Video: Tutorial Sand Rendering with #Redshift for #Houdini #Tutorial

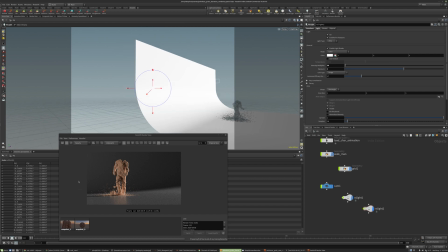And what I want to do with this one is just get some more play happening on the backdrop there. So it's not going completely black or dark at the edge. It just makes things look a little bit more real when you can tell that there's more than one light source. Like this is just going to be a little kick kind of light. Maybe go up one more with the exposure. You can also adjust the spread if you want to. This is like opening or closing barn doors on like traditional photography lights. So it's focusing the light more directionally and making it like, this is more diffuse. It's able to go in every direction. And with this spread, you can really make a beam and kind of focus it to hit a very specific area. Sometimes when you decrease the spread, it does make the light more intense. So you have to go down with the exposure. I'm just going to move it around a little bit more to see what happens. So this is starting to be kind of cool. I think it's nice to see some contrast. Before, when it was hitting too much of the front of him, it was just like flattening everything out. I think this is starting to be a little bit more interesting. Might just go down, control the spread a little bit more.
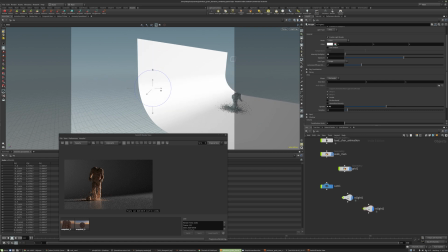And then one more thing we can do with these lights is maybe adjust the color.
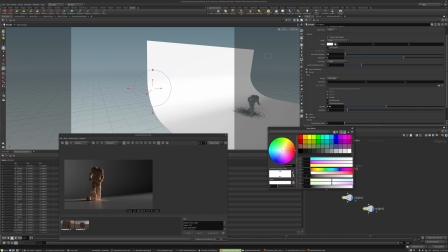If you look at the color editor here under T, this stands for temperature. And with lighting, this is pretty important. So we go this way, and this is like incandescent light, or a lot of indoor lights kind of go yellow.
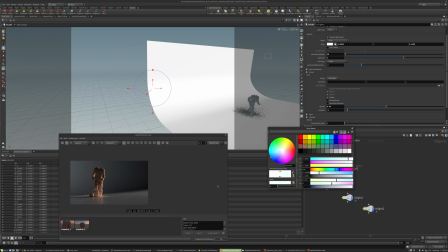Like fluorescent lights are a bit more blue like this. I think the blue adds a little bit more like kind of professionalism. A lot of photographers use pretty expensive lights that kind of have this cool color temperature to them.
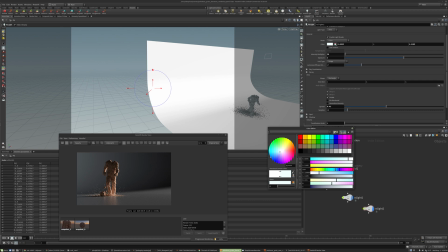So I might just stick with the blue color temperature. And everything's starting to feel pretty nice.
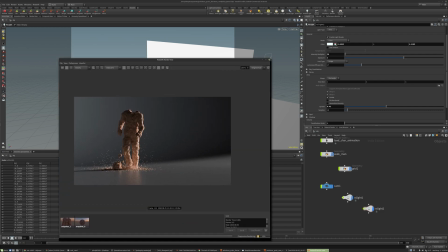We're actually rendering, let me take a look. we're just doing 1280 by 720. Or we could go up to HD, 1920 by 1080.
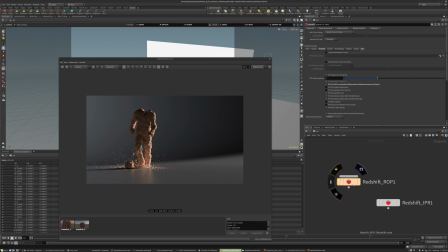And under our out network, right here, if we wanted to, the color or the frame range, could switch this to the entire frame range. And then this way, if you did render to disk, you would get the entire shot, the entire animation, instead of just a single frame. We could also go to the air threshold or the noise threshold. I'm just going to increase that to speed up the render times a little bit.
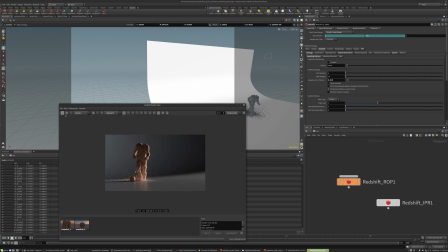And you could do another bucket style render.
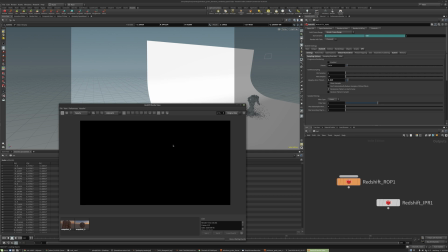So with this air threshold higher, we'll get buckets that finish up quicker, but they might have a little more noise in the result. But just for working quickly, it might be a little bit better to do that.
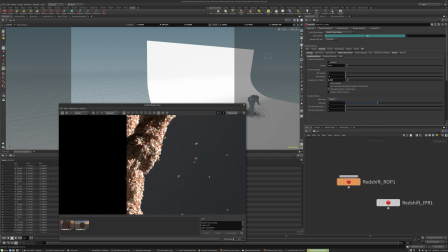So you can see we're getting really nice variation with the sand grains, the different shaders and the different shapes. It's just making things feel very photographic, very realistic.
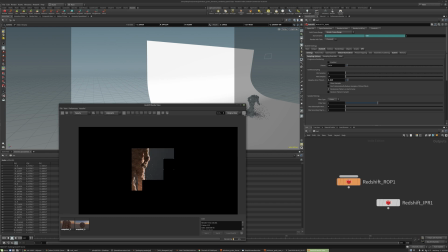You can click on this gear.